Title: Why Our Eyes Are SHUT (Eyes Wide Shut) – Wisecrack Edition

It's so unreal. Indeed, Kubrick employs certain cinematic techniques to imbue the film with a dreamlike quality.
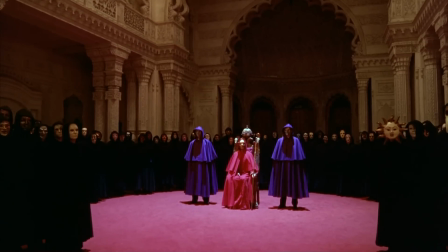4:20 Certain fantastical scenes are marked with ambiguity through an ever-lurking Steadicam.
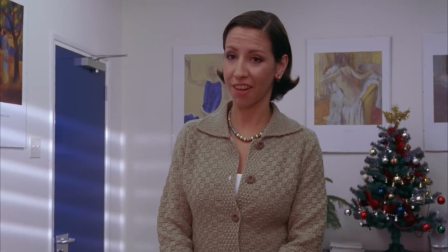4:25 By contrast, scenes more grounded in reality remain static. The editing also contributes to the dreaminess with dissolve transitions like this. Additionally, there are a great deal of characters dissolving into one another, like in a dream where your friend Joe suddenly turns into a chill lizard person with wings, and it makes sense.
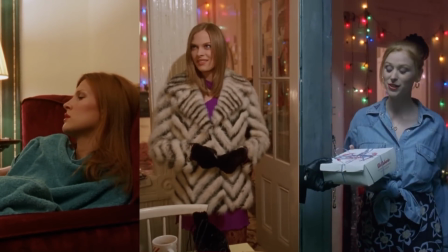4:42 Each new woman Bill meets, from Mandy to Domino to Sally, is a redhead for one. That's a statistical improbability and a meaningful choice, which led film critic Lee Siegel to suggest that each of these women represent Alice, the woman Bill is subconsciously seeking.
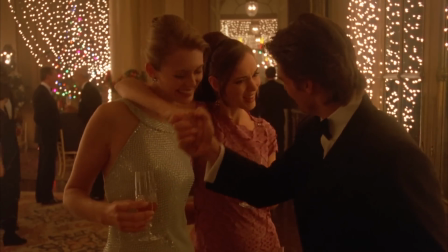4:58 There's also a lot of straight-up doubling. Bill meets two flirty young models, and the costume store guy's daughter has two men over.
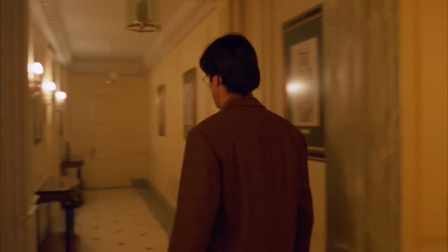5:06 Bill encounters Miss Nathanson's boyfriend who looks just like him.
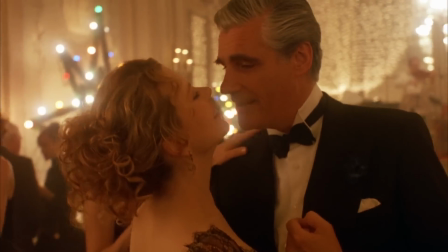5:10 There are two Eastern Europeans, Sandor Savast, the Hungarian, and Milic, the costume store owner.
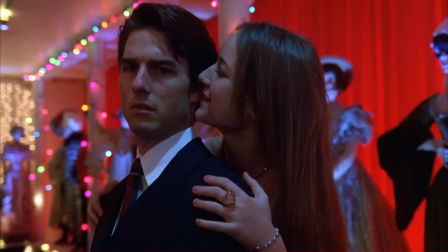5:15 Two imposing men stand outside the gates of the orgy palace. There's also Milic's mischievous daughter, contrasted with Bill's naive, sheltered Helena. It all calls to mind Kubrick's best use of doubling.
Come and play with us, Daddy.
It may not be as spooky this time, but it's certainly not incidental. It all gives the film an uncanny quality, a sense of dreamlike reality.
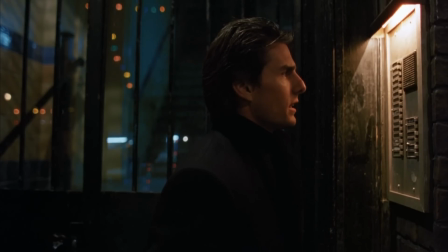5:38 Similarly, there's a lot of repetition. Bill tells us that he's a doctor a ton of times, almost always when he's trying to get away with something.
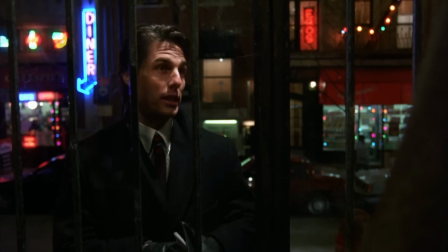5:45 I'm Mr. Grenning's doctor. Just to let you know that I really am Dr. Harford. It's okay, I'm a doctor.
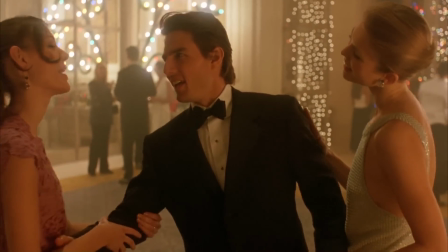5:50 I'm Dr. Harford.
Other lucid dreaming style repetitions occur.
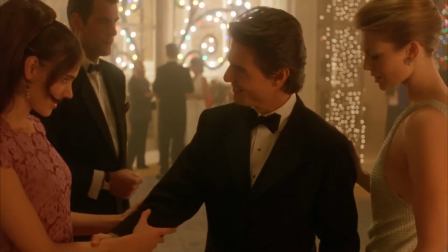5:54 These two models tell Bill that they're going where the rainbow ends, and a short time later, Bill ends up at Rainbow Fashions.
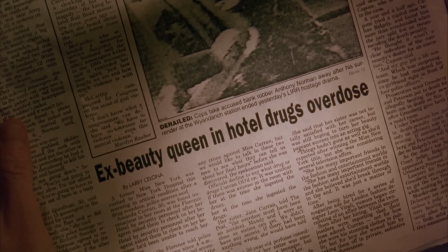6:00 This newspaper also, oddly, literally repeats text.
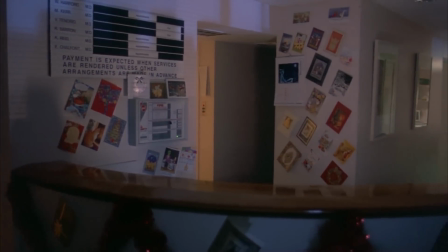6:04 Basically, everything that happens in this movie feels like it exists in that weird gulf when you first wake
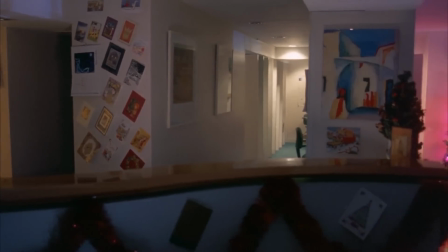6:09 up from an impromptu nap and can't quite remember where the dream world and life world separate. In embodying the aesthetic of dreams, the film suggests that dreams have the power to reveal desires and unearth deeper truths about us as people.
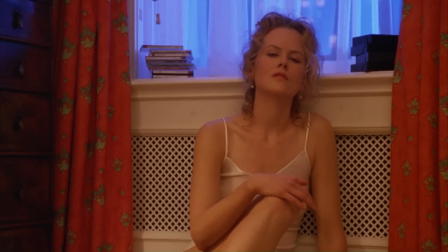6:23 Most directly, Alice literally recounts her dreams of an imaginary sex life twice in the film, and they ultimately serve to express resentment towards her husband.
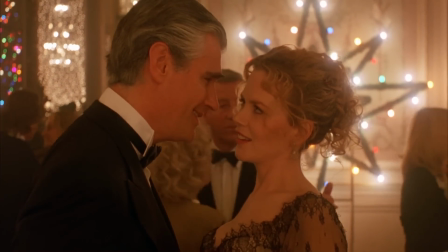6:31 In real life, Alice's sexuality exists primarily in the realm of pleasing others with her attractive appearance.
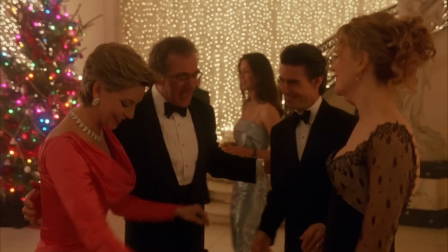6:37 Wow, you look amazing, Mrs. Harford. Alice, look at you. God, you're absolutely stunning. Oh.
It is only in dreams that she can express her own desires. These dreams often remain off-screen though.
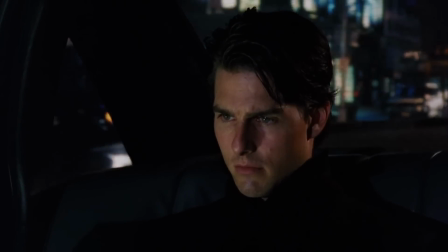6:49 We only see one of them come to life in Bill's mind, and then it's his experience of her dream filmed from a voyeuristic third-person perspective. Here, the point is clear. The idea of Alice having her own mysterious and extramarital desires proves remarkably disturbing to Bill.
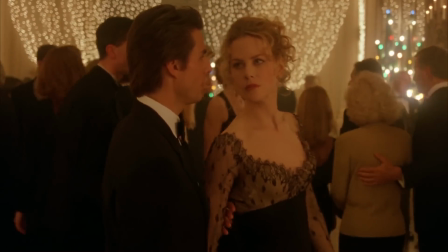7:05 That's probably because it falls outside of her role as an object of sexual desire for Bill.
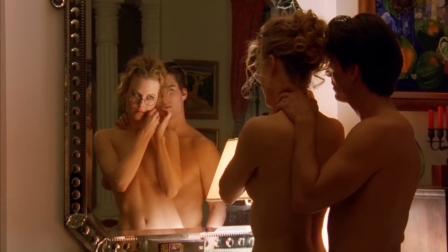7:10 It's fitting that the only time we see the pair have sex, Alice's reaction is seen entirely in the mirror as she gazes at herself.
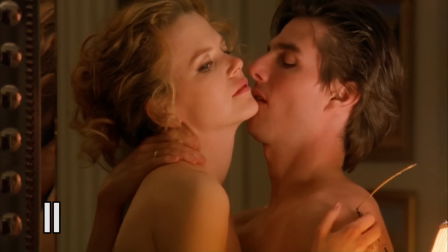7:18 Even her relationship with her own sexuality is one of bemused voyeurism. Which brings us to Part 2. Are we all whores? There also exists some biting social commentary at the heart of Kubrick's hazy dream world.
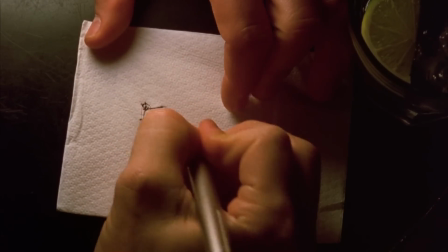7:31 Plenty of scholars have interpreted this film in a number of interesting ways, but one of our favorite perspectives comes via Tim Kreider.
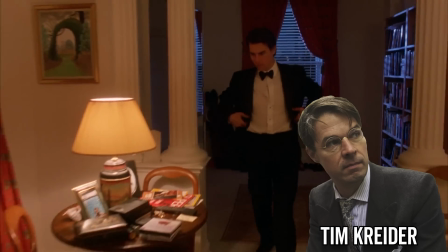7:38 Kreider points out that each of Alice and Bill's functions in the story can be defined by the first on-screen lines they speak.
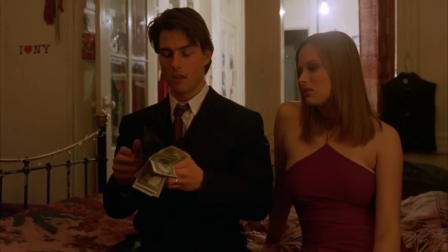7:45 Bill's is, Honey, you see my wallet? fitting for a dude who's about to go on a spending spree that would make Private Island-era Johnny Depp blush. Meanwhile, Alice asks, How do I look? utterly aware of and ready to fulfill her role as a voyeuristic object onto which men can project their own desires. Bill is the consumer, Alice is the object of consumption. Kreider points to this critical moment at Domino's apartment.
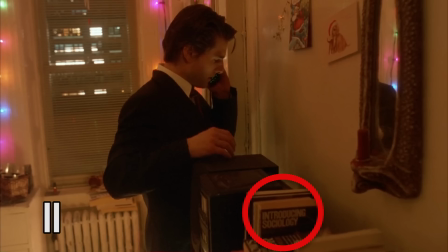8:10 In the foreground, we see the book Introducing Sociology, literally foregrounding the idea that we should look at this film as a sociological commentary.
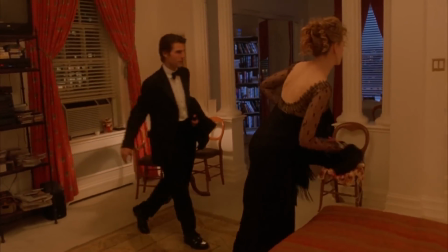8:18 Reminders of class and wealth fill the screen, and the opulence signifies copious consumption by the privileged.
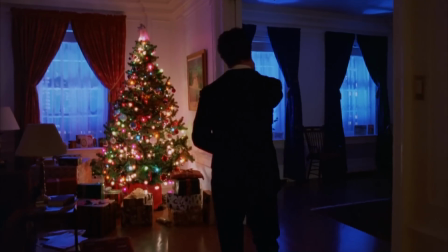8:25 Each interior is more glamorous than the next,
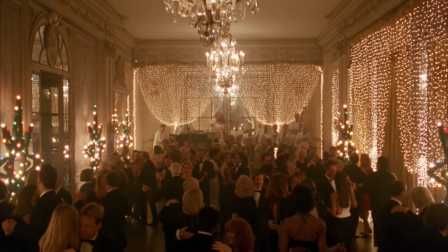8:28 from Bill and Alice's luxury apartment to Victor Zegler's even more luxurious home to that epic piece of real estate fit only for a masked sex party.
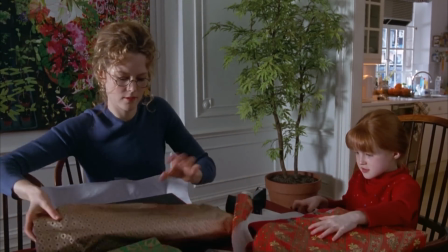8:37 What's more, the film is set during Christmas, that time of socially mandated shopping sprees and trash bags full of used wrapping paper.
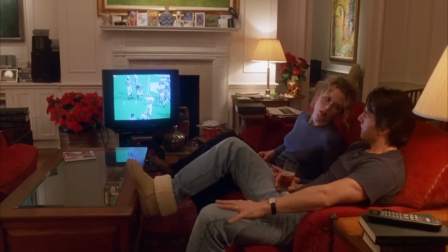8:45 So how do you feel about wrapping the rest of the presents? Let's do that tomorrow.
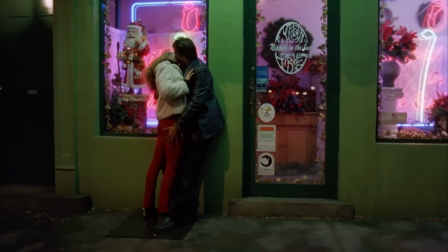8:51 The metaphor of Christmas as an orgy of consumption is more than implied, as nearly every location in the film has a Christmas tree.
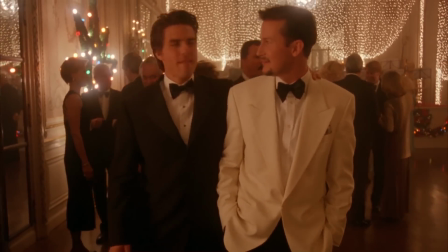8:58 Oh, and Tom Cruise cites the fact that he's a doctor to gain trust at least 7,000 times.
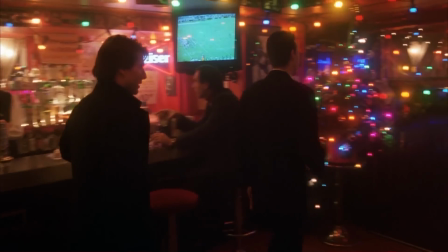9:04 Once a doctor, always a doctor.
Members of different classes collide rarely, usually only out of desperation.
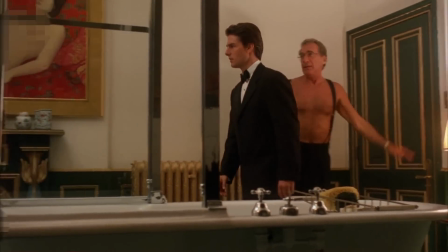9:11 Sometimes that desperation is a matter of life or death, as when Bill tries to save the wealthy Victor Zegler's hired escort Mandy,
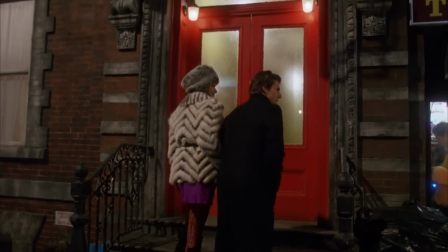9:18 or when Bill leans over a dead Mandy in the morgue. Sometimes it's simply a matter of sex, as when Bill agrees to follow Domino home. This is perhaps the most uncomfortable encounter in a film of uncomfortable encounters, at least when viewed through the lens of class.
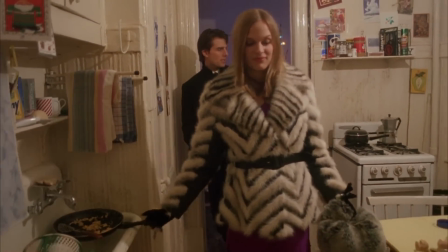9:33 Domino admits to Bill that she has a roommate and jokes, Maids day off. to excuse the mess in her apartment.
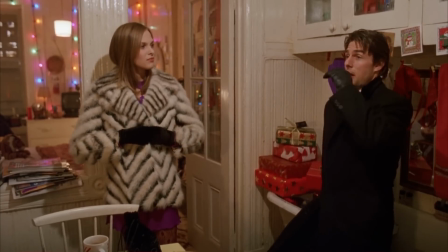9:39 Bill replies with a weak compliment.
Cozies. Cozy place?
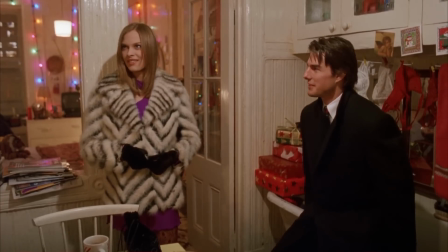9:45 Both comments call attention to her comparatively lower socioeconomic status.
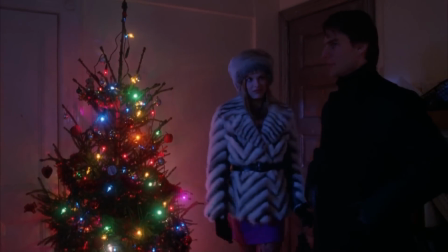9:50 He is clearly embarrassed to be confronted with the way the other half lives. Bill changes the subject awkwardly and fittingly by saying, Do you suppose we should
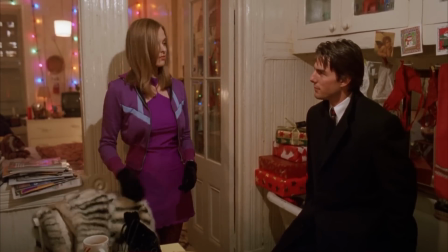10:00 Talk about money?
Though they decide on monetary terms, the terms of their sexual arrangement are never spelled out, with Domino saying, How about you just leave it up to me?
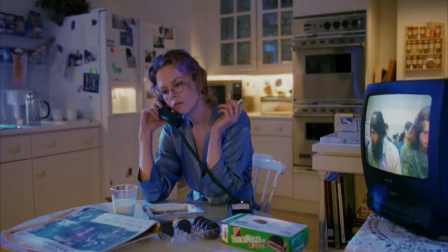10:10 More importantly, those acts are never fulfilled, as Alice calls in the nick of time to make Bill feel guilty.
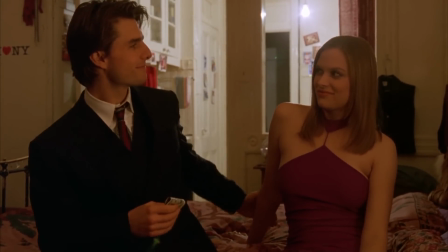10:16 However, Bill still insists on paying Domino for services not rendered, and he places a small wad of cash into her hand with a smile.
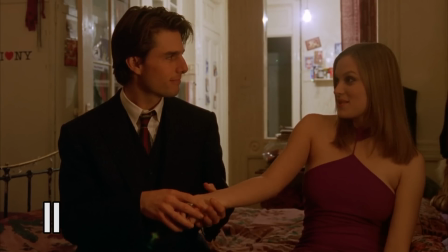10:24 In this moment, sex is just the window dressing for the greater power dynamic at play. The interaction points to the film's message that the transactional nature of prostitution is perhaps the fundamental building block of society.
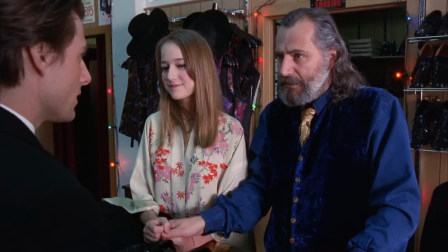10:37 Even if you're not an actual sex worker, chances are you're still for sale.
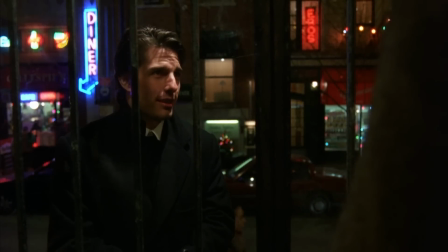10:41 $100? Yes. I don't think so.
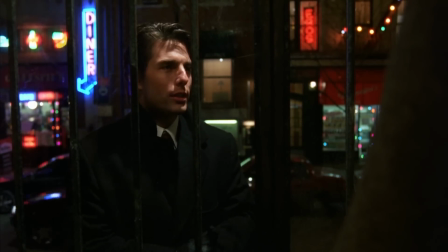10:49 Well, okay. How about $200? $200 over the rental price.
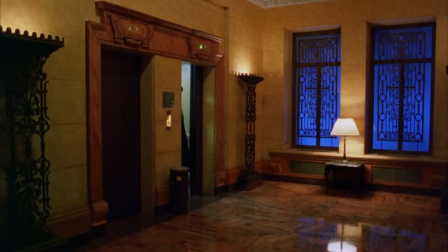10:56 Domino and Mandy are hardly the only people selling themselves to the wealthy.
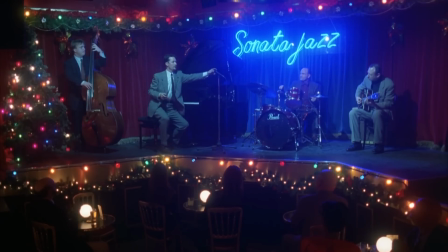11:00 Bill makes house calls for his rich clients, while his piano-playing friend is driven to mysterious locations and blindfolded during gigs for the wealthy.
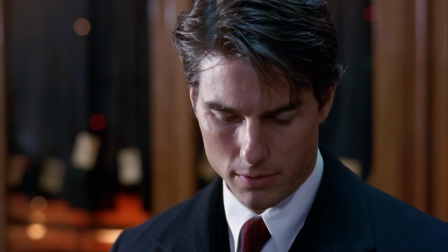11:09 Yeah, well, you gotta go where the work is.
Meanwhile, Bill uses the money he makes treating rich people to act super rich himself.
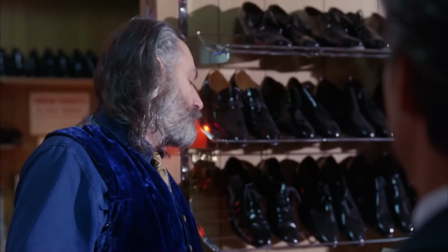11:16 Could you just put it on the bill, please? Indeed, Bill seems to relish in his own opportunities to lord his money over those less powerful than him,
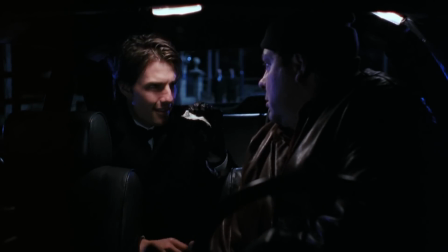11:23 as when he tears this $100 bill in half to bribe the cab driver to wait for him. The message is clear: we're all selling ourselves to somebody. This is particularly true for women, who must meticulously present themselves in ways that cater to the men around them.
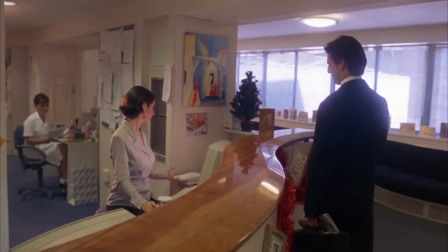11:39 For Alice, her central job as a wife is to look good. This is suggested when we watch Bill at his job, going through his day of seeing patients,
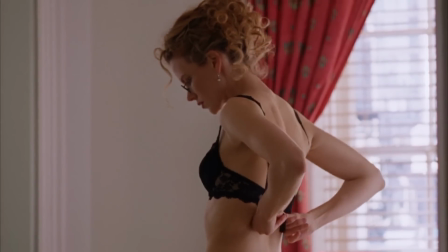11:48 and cut back to Alice doing her job, getting ready, making sure she smells and looks perfect.
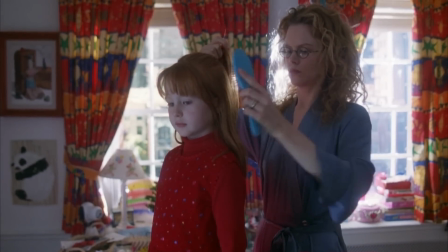11:54 In front of her, Helena also gets ready, suggesting that she is being groomed to be a hot-ticket item, just like her mom.
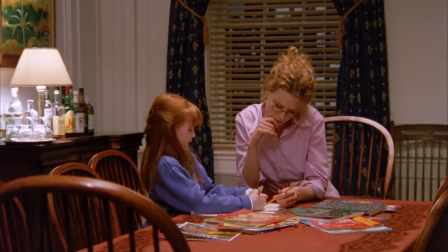12:01 Kreider even attributes significance to Helena's homework that Alice is helping with, in which Helena learns to calculate which boy has more money than the other.
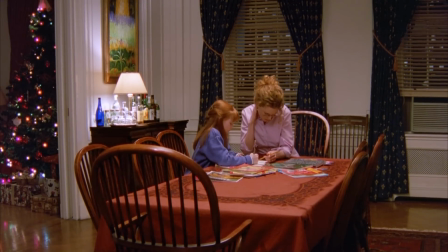12:10 All right, we have Joe. Joe has $2.50, and Mike has $1.75.
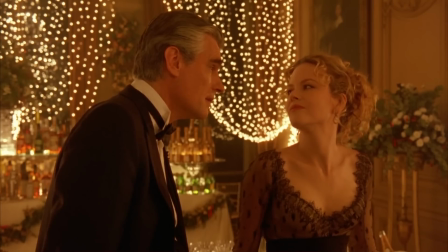12:19 Joe has how much more money than Mike?
Alice seems to be aware of what her role is, and she plays it willingly.